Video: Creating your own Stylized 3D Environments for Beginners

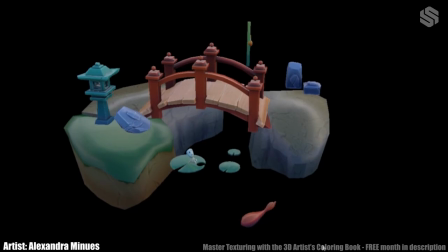[8:30]
After I decide if the result is close enough to the concept art, I can start painting.
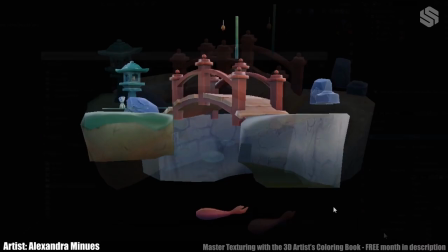[8:36]
Step 7. Texture painting. At this point I haven't started painting yet,
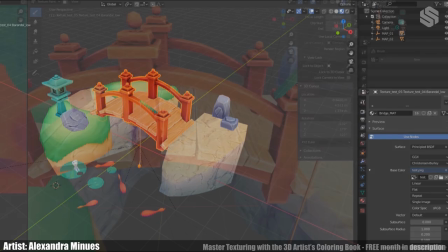[8:43]
so what I like to do next is to import my meshes into Blender and connect the base colors of the material to my baked maps.
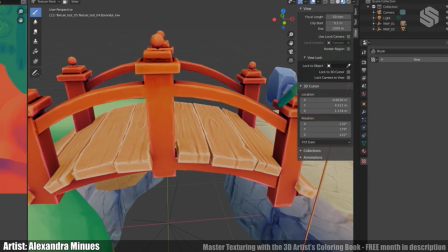[8:53]
I color pick the baked maps color and then add saturation to make the texture more interesting.
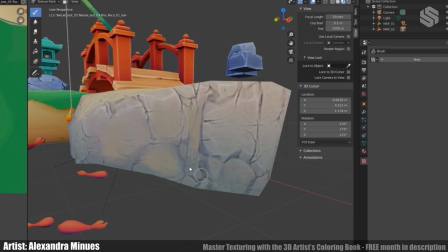[9:00]
I also like to introduce new colors specially to rocks and things that require color variation.
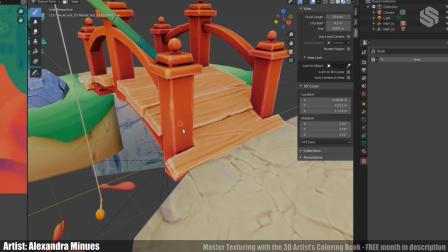[9:07]
Finally, I ring up the highlights and corners by pushing up the value.
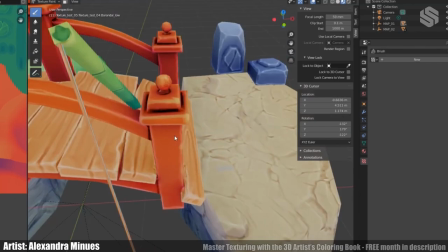[9:13]
This is the part that I have most fun with. I always have my references on a second screen and I keep coming back to them all the time.
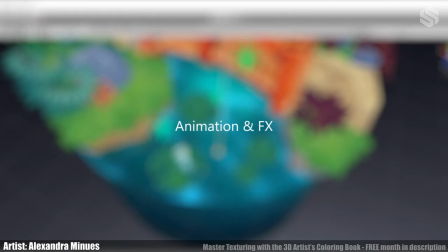[9:23]
Step 8. Animation and effects.
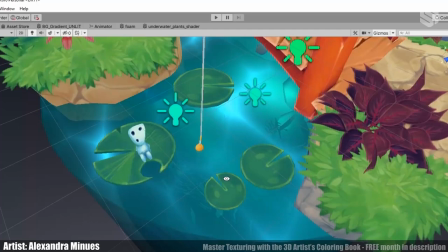[9:26]
There are lots of ways to approach moving things inside an engine, but this time I chose to animate inside Maya and then loop the animations in Unity.
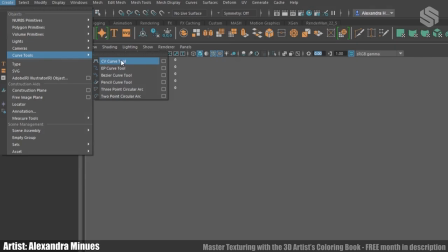[9:36]
I made a change of joints for the fishing rod and I used the Motion Path tool inside Maya to animate the fishes.
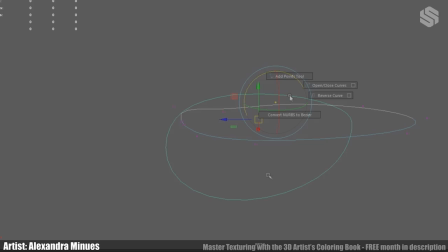[9:46]
It's a fairly simple procedure. I just drew a circle with the CvCurve tool and then assigned a time frame for the fish to complete the path.
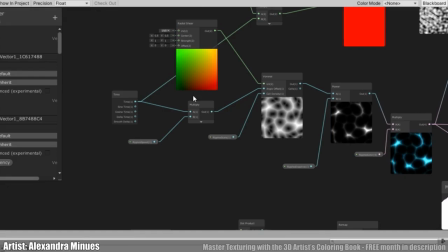[9:57]
For the water, I used a Voronoid node inside Unity and then added movement with the time node.
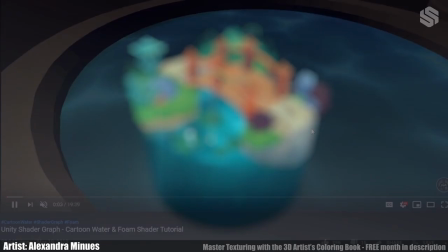[10:06]
For more information about how to create VFX for games, check out Gabriela Aguiar's content.
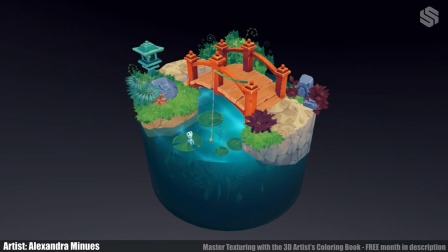[10:14]
Step 9. Presentation. I went for a cartoony style for this piece, so I don't have lighting interaction between surfaces. Most of my meshes have a non-lit material that is ignoring the light of the scene.
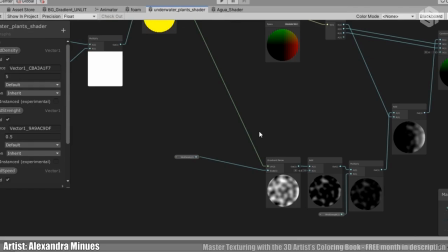[10:30]
However, I used the unity shader graph to create a simple gradient that I used as a background
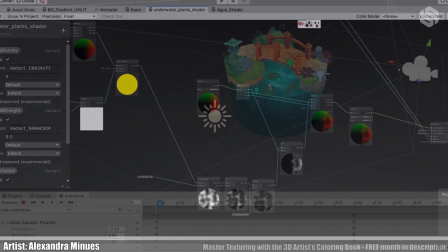[10:36]
and gave the plants a little movement with another shader using the time node and a gradient noise.
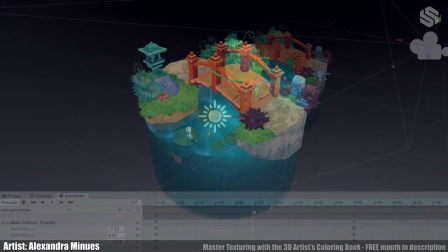[10:44]
I also animated the camera with the animation tool inside unity. And that's it!
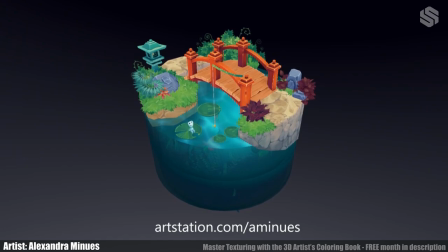[10:51]
I hope you liked this video and learned a few things by looking at my process. I want to thank Thomas and all the Stylized Station community for giving me the space to do so.
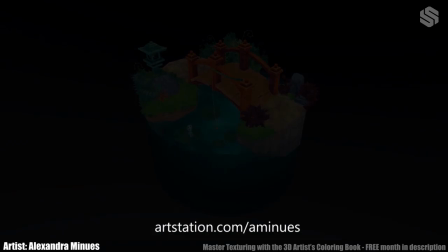[11:03]
See you next time!